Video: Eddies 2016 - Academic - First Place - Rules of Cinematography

The making of a great film is not just in its actors and the plot, but in the quality of its shots as well. To achieve a film that is pleasant and easy to watch, the 5 rules of cinematography, rule of thirds, headroom, lead room, leading lines, depth of field, and the 180 rule must be applied.
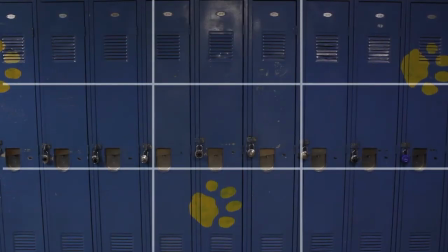0:21 The rule of thirds divides the screen into 3 sections, horizontally and vertically.
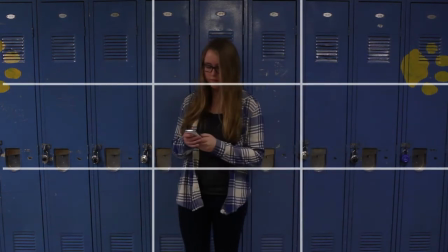0:26 The goal is to have your key subject on one of the lines, preferably where they intersect. In this example, the subject is standing in the middle of the frame.
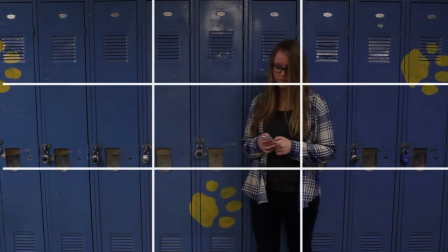0:35 Notice how when the subject is shifted in either direction to line up with the grid lines, the shot looks more aesthetically pleasing.
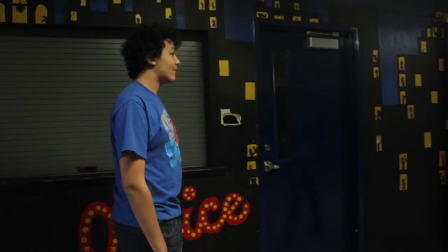0:41 The rule of thirds is the essential part to a strongly framed video.
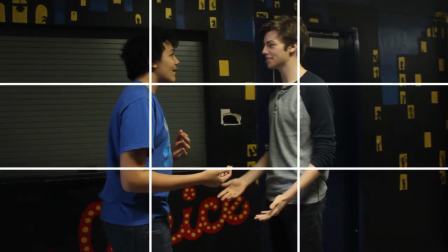0:45 Having the main character or object on the third allows for other characters or objects to be seamlessly added into the shot without throwing off the balance.
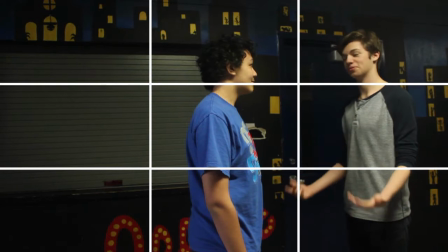0:54 If the character starts in the middle of the frame or too close to the edges, when another character is added, the balance is thrown off and the shot looks awkward.
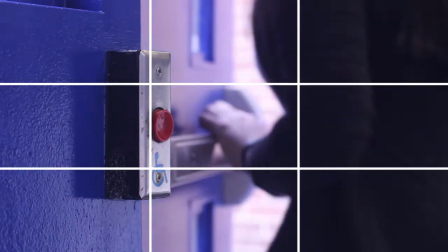Cinematography is used to eliminate the awkward feeling that a viewer may experience if a shot is poorly executed.
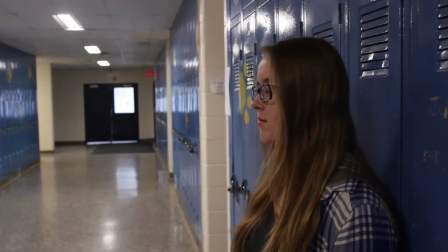1:16 For example, headroom and lead room is the distance between the subject and the edge of the screen.
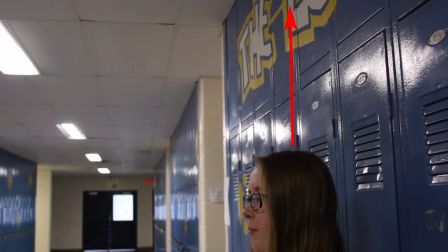1:21 Headroom is the visible space above the head. Don't leave too much space, and make sure you don't cut off the chin, as this is uncomfortable to look at.
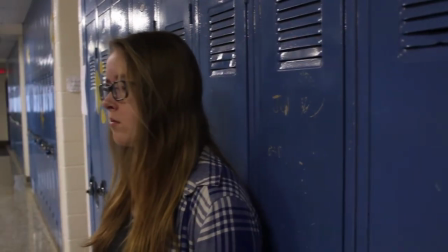1:30 Lead room is the distance from the person's nose to the edge of the frame. For this rule, you want to make sure there is adequate space between them.
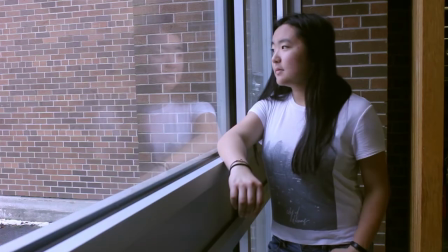1:38 In each shot, there should be one center of attention. Use of angles and placement should highlight the subject.
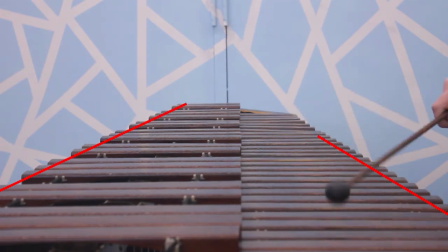1:45 Leading lines guide the audience's eye to a specific point on the screen, using naturally occurring lines in the shot.
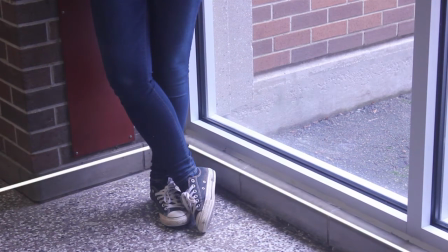1:52 Place the subject where the lines meet or point. This is where the viewer's eye will naturally land.
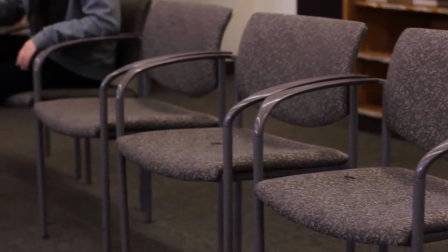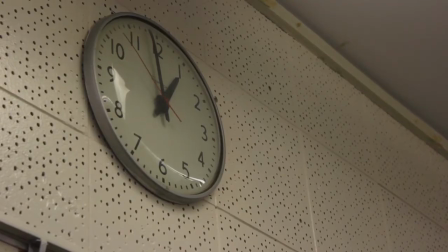Many films use shots with a blurred background and the key subject in focus. The depth of field refers to how much of the shot is in focus.
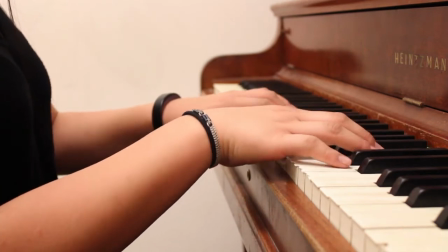2:17 A deep depth means that everything in the frame is equally focused and clear, while a shallow depth means only a portion is in focus.
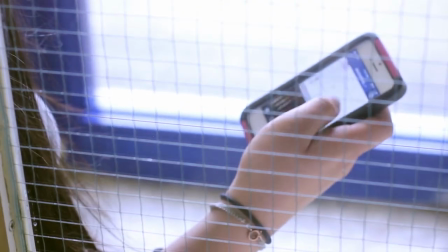2:25 Use depth of field to direct the viewer's attention to the point of interest.
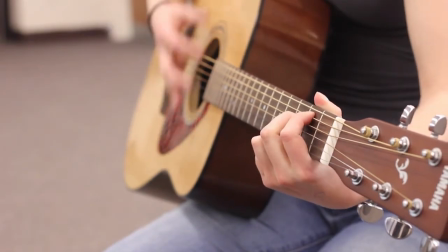2:29 With a shallow depth of field, you can use a rack focus to change focus from one thing to another.
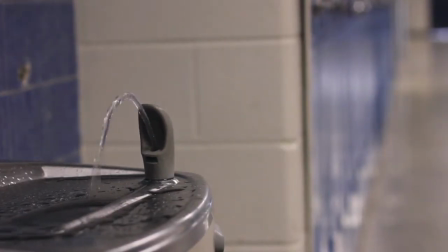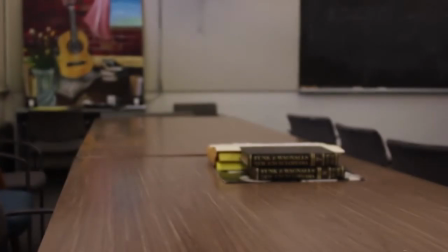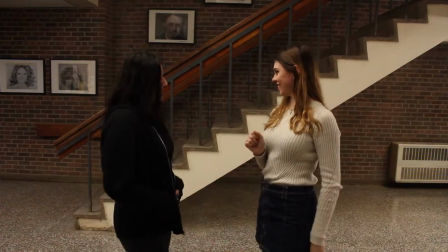2:48 The final rule, the 180-degree rule, is used once character placement is established.
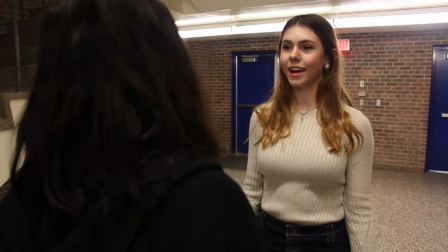2:54 This rule helps to keep the audience from being confused as to where the characters are facing in the scene.
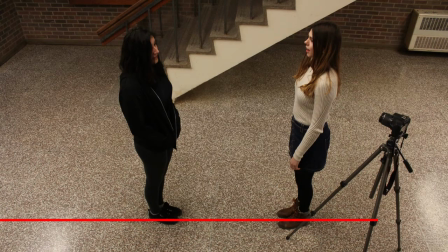3:01 Imagine an invisible line between the 2 characters. The camera can only stay on one side of this line.
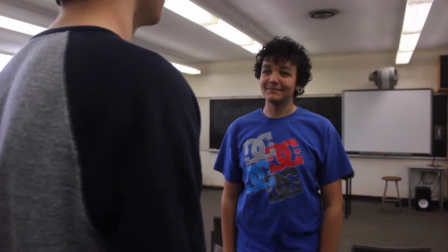3:08 If the camera crosses over the line, the shots start to look confusing, and it can become difficult for a viewer to figure out what exactly is happening in the scene.
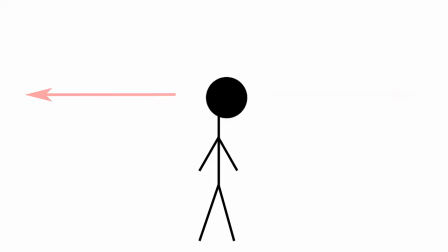3:17 This is because the direction of the character appears inconsistent, and this can be dizzying.
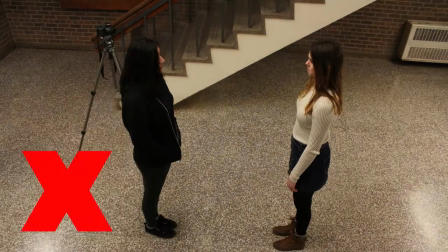3:22 When this rule is broken, the cut between shots looks sharp and sudden, and this makes the viewer feel disoriented.
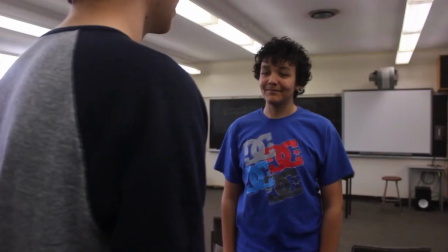3:29 Notice how this dialogue scene is easier to watch than this one? That is because in this scene, the camera did not cross over the 180-degree line.
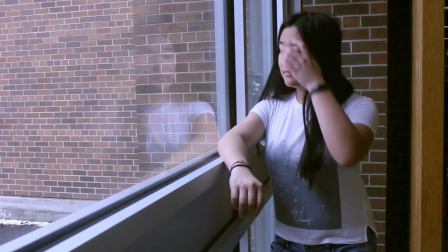3:37 In a dialogue shot, take into consideration all of the rules you've learned today. Remember to use a tripod for more clear and steady shots, as this looks more professional. Now that you know the 5 rules of cinematography, you're ready to go make your Oscar-worthy film.